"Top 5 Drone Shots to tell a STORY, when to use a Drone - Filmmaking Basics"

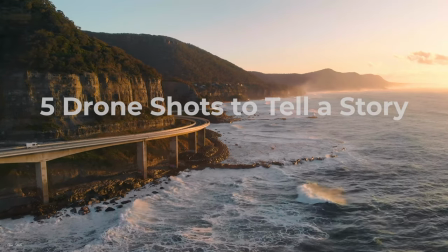[0:00]
Whenever I'm filming content, the key thing in my mind is portraying a story and telling a narrative.
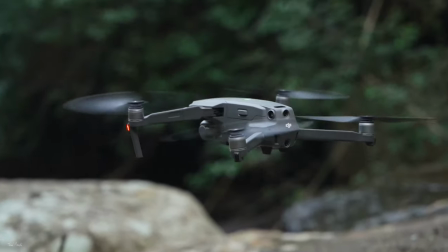[0:05]
And drones play an incredibly important role in the way that I tell my stories, but I will only use them in five very specific circumstances.
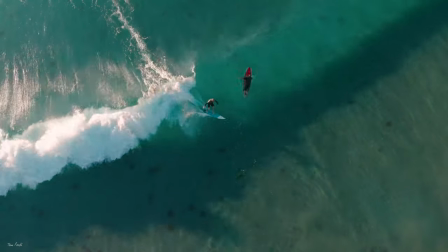[0:13]
You see so many videos out there that over-rely on drone footage or are mostly composed of drone shots, and these are very distracting and in many ways remove the viewer from the story that the filmmaker is trying to tell.
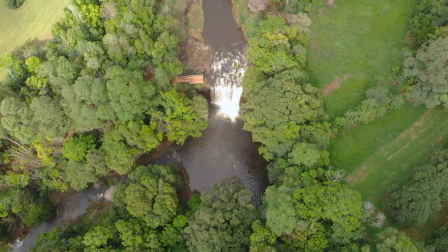[0:24]
So while drones are an incredibly important filmmaking tool, they are incredibly limited in their usefulness. So the first thing I use my drone for is probably the same as most filmmakers out there and that is as an establishing shot
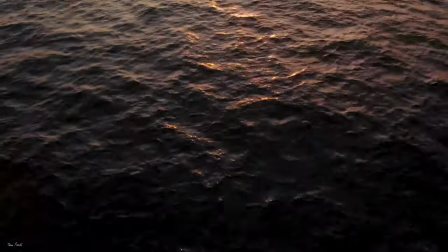[0:35]
This is all about telling the viewer where you are in the world and giving context and perspective to the story That's about to take place.
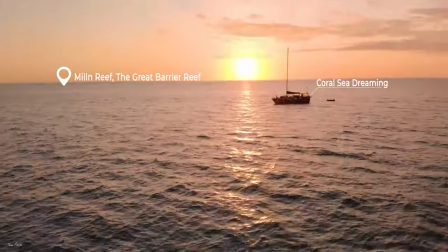[0:42]
The story hasn't yet started But what we have done is we've shown where the story is going to take place Number two is a bit more particular and that's changing it up Now one of my favorite filmmaking techniques is my underwater to above-water audio transition Now this is something I think I do particularly well and it's something that does set me apart from other filmmakers I'll give you an example
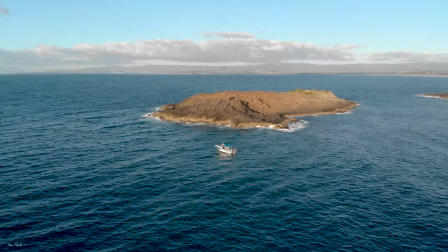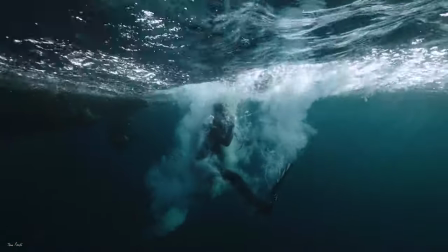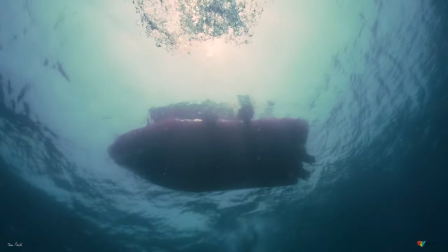Now I do this for a number of reasons and the main one is to really sell the main purpose of my video Which is an underwater narrative We've got the above water ambience, the ocean, the waves, the seagulls, the birds, the boat potentially And that sets the scene for where we are But the second we have that audio transition and delve into the underwater world We've got low-pass filters over the music and the underwater sounds kick in to really sell the atmosphere change that we're now
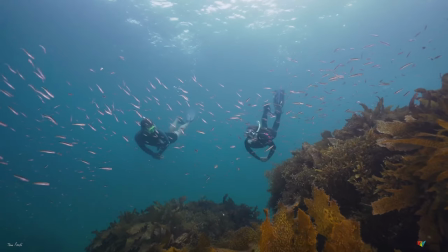[1:42]
Underwater and the story is about to get good secondly in most of my underwater films I'll use the drone halfway through to give me a reason
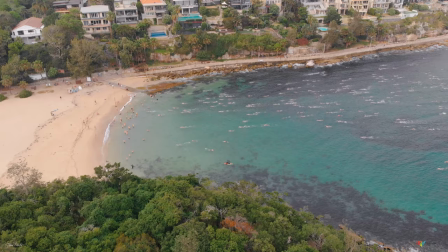[1:50]
to use this effect to change and modify the pacing in my video And I do this to stop the footage getting boring and repetitive and breaking it up and potentially changing The action or location and giving a reason for the story to flow to the end of my underwater sequence
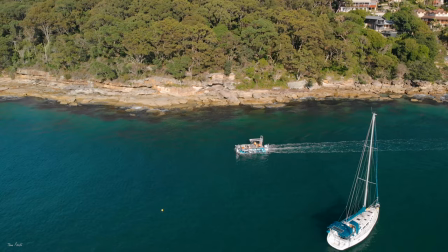[2:04]
Number three is transitioning between locations and moving from point A to point B. It's similar to what I just talked about,
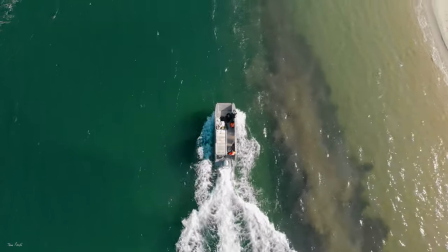[2:11]
but showing the journey of moving from location one to location two through a singular drone shot is a fantastic way to move between locations in your film.
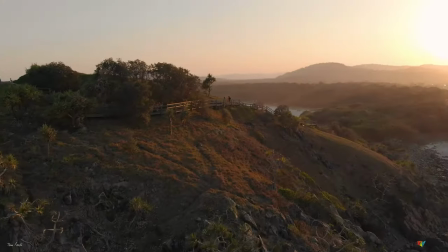[2:20]
One of the main reasons of using your drone this way, as well as providing context and perspective to a new location,
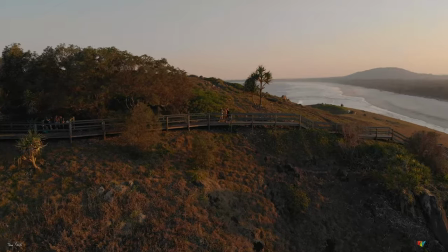[2:26]
is that it takes the viewer a step back and gives them that refreshing break from the action of part one, allowing them to have a little bit of time before you jump into the action of part two and begin telling the second half of your story. Number four is replicating jib and crane movements.
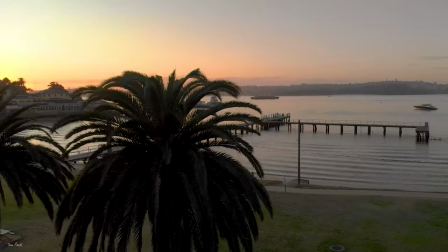[2:40]
Now as a run-and-gun filmmaker like myself having the ability to replicate some of these more professional Hollywood styled shots
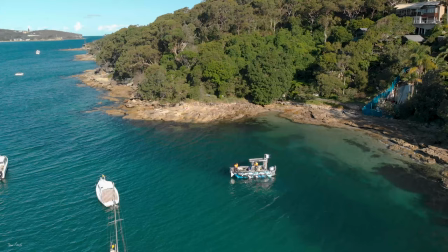[2:47]
in my films is an incredibly useful tool and being able to do that without the need of gear and crew is incredible. Number five and the fifth and final time I use my drone is the end shot. Now remember with our introductory shot where we're showing the narrative beginning and about to take place this is almost the polar opposite where we're showing that story as completed.
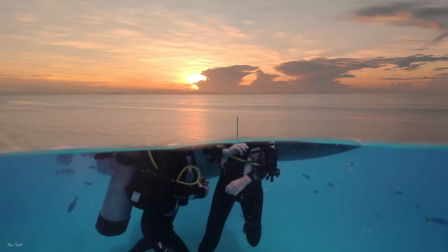[3:06]
Now in my case what this involves is with our introduction it's usually the freediver or snorkeler entering the water at sunrise and the polar
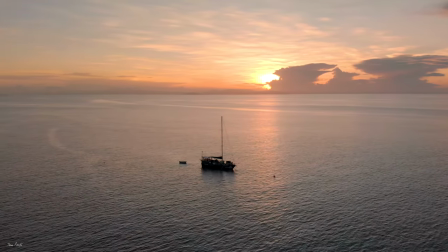[3:13]
opposite of that telling that complete beginning middle end story is the snorkeler or freediver exiting the water at sunset.
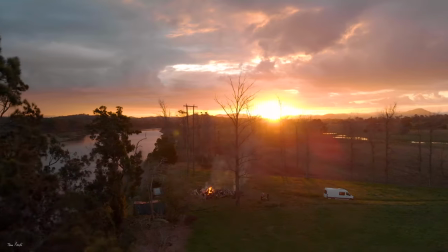[3:21]
This is just a really nice way to tie the ending of your film back to the start and show very clearly the beginning the middle and the end of the film. So there you have it. Those are my five uses for drones in my professional film career.
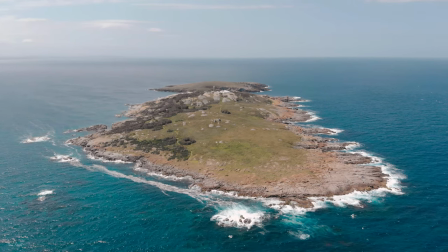[3:34]
As an indicator, I rarely have more than 10% of footage in any of my films as drone shots and I almost never have them back to
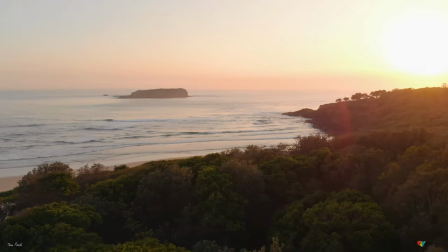[3:40]
back as an overuse of drone shots really distracts the viewer and removes them from the action and from the story that you're trying to tell.
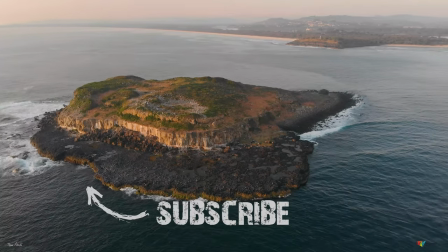[3:46]
They're incredible filmmaking tools but they really need to be used properly and not overused to tell your story. That's it for this one. If you enjoyed, hit that like button, subscribe and I'll see you underwater